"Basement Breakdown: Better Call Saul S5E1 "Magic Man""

You press that and poof, I'm there.
Press number one, and poof! Saul Goodman is there. Which is really the story that Jimmy decided to tell himself here. He wants to be number one? Okay, poof! There it is. But contrast that to the end of this sequence.
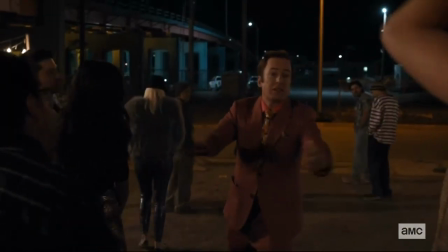12:38 Now Jimmy's not repeating number one. He's desperate. He's run out of free cell phones to give away. He so desperately needs to feel some sensation of success, of momentum with Saul, that he resorts to that 50% off deal that he had discussed with Kim and even he had admitted, maybe half-heartedly,
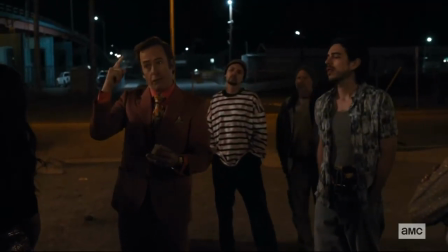12:57 but he had admitted, wow, that is really low.
Nonviolent felonies, 50% off. Yeah.
I like that it's nonviolent, so he saves that shred of decency. But 50% off, contrast that to number one.
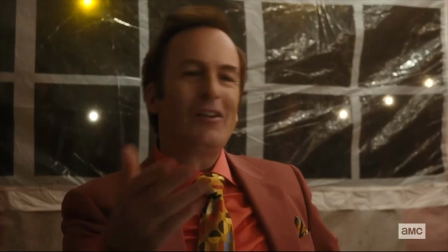13:12 Look how quickly Saul goes from, I'm number one to, I'll give you half off. That's sort of his magic trick here, right? That's the irony in Huell calling him the magic man and him calling himself the magic man. In his idea, the magic is, poof, I'm Saul, I've appeared. But really the magic trick he's playing is that he's making himself disappear.
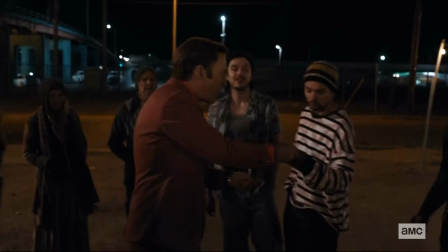13:34 50% off. He devalues himself 50% in an instant.
50% off.
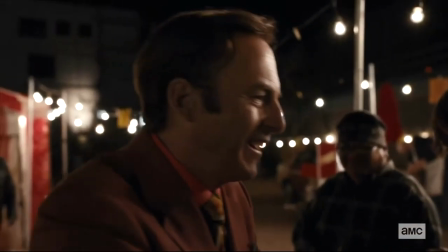13:40 Remember, 50% off.
As soon as he gets a whiff of failure, he debases himself. Before the scum of society, no less. This is how badly he needs that Saul Goodman story to succeed.
Well done, magic man.
It's a painful scene, and the gloom really plays out so poignantly in contrast to that first shot of grinning, glowing Saul. So this public act of devaluation we see from Saul sets up the last scene with Kim at the courthouse. Okay, first, let's look at Saul on this scene. He's not in red here. Look, he's clad in blue and gold. This is significant because, fittingly here, we see Saul playing both sides of the line. Legal, illegal, illegitimate, legitimate. And that is really Saul Goodman at his most powerful, right?
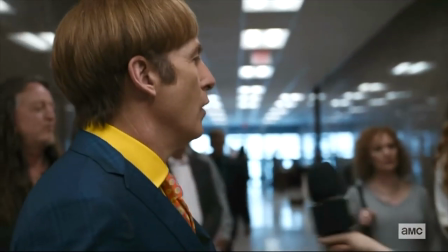14:25 He's playing off his old sparring partner in the DA office, the guy on the blue team, but it's really all for the benefit of the, sort of, shadier characters hanging out in the halls,
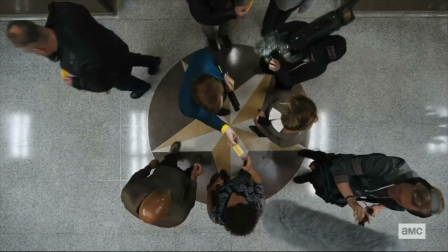14:34 the people on the gold team, the underworld team.
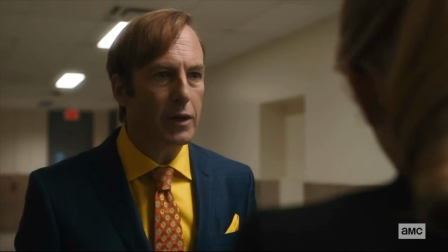14:36 So, he really feels like he's at the top of his game when he encounters Kim, because he's working both sides of the line perfectly.
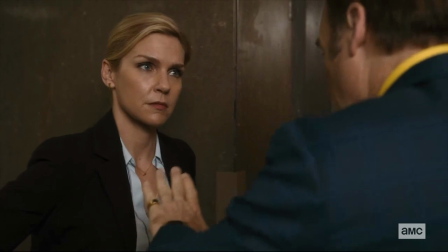14:43 He comes up with a lie that Kim can tell her client to basically trick him into accepting a deal.
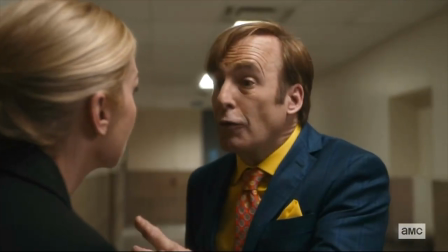14:49 A deal that would be for his own benefit, okay? And this is sort of Kim's escape hatch, because the question is why does she say no, no, no, no, no? And then she goes back and tells the lie.
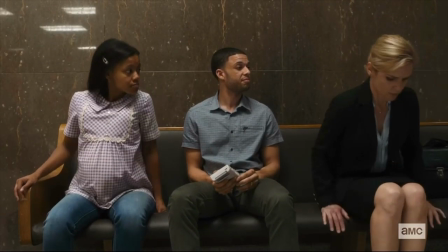15:00 I think she gets back and she looks at this picture of this doe-eyed, couldn't-be-more-innocent young mom and this kid,
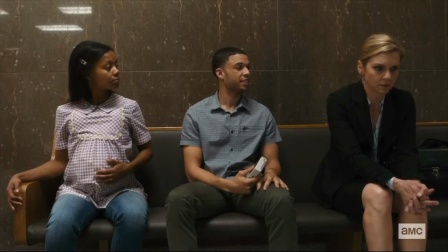15:10 her boyfriend, who really doesn't know how to make good life decisions. And what happens, basically, is the lie is too good. She can get what she wants. She can get what she wants for the good of this kid if she simply tells the lie. This visual contrast that we see in the wake of this exchange with the client and when she does get him to accept the deal, she dupes him into it. There's a visual contrast that really punctuates the effect of this decision on Kim.
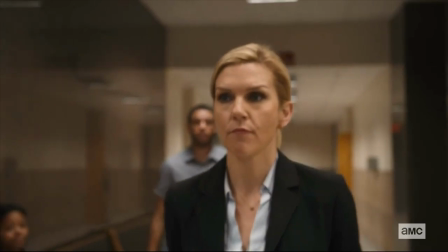15:37 As she walks away, the shot really is warm. Warm to neutral, right? And it's a great performance, subtle performance by Ray Sehorne here. We can see her holding back the internal recriminations.
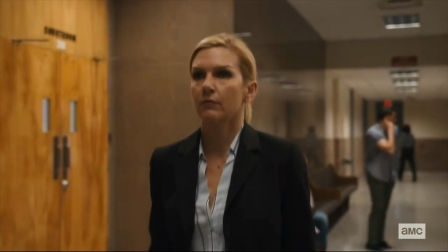15:49 She's holding her head up almost as if she's made the right decision, despite how bad it felt.
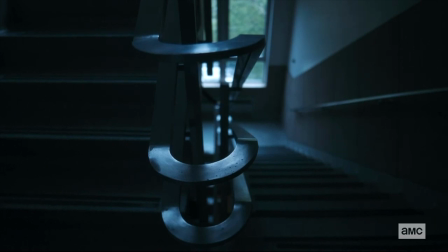15:54 But then we cut to the stairwell and it has this harsh, deep, cold blue cast. Kim will always come back to this place. I don't mean literally this place, although she has been here before. What I mean is, she comes back to this stark blue realm of law and order, and that is where she assesses herself. And right now, when she looks at Kim Wexler in this light, she sees less of herself.
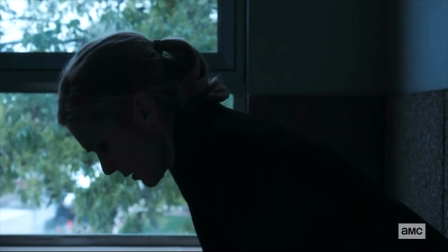16:17 She bends down, shrinking under the emotional weight of this loss that she feels.
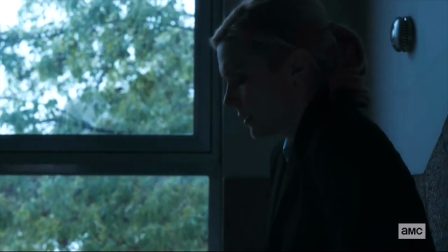16:23 Look at the labor it takes for her to just stand up and feel like a human being again.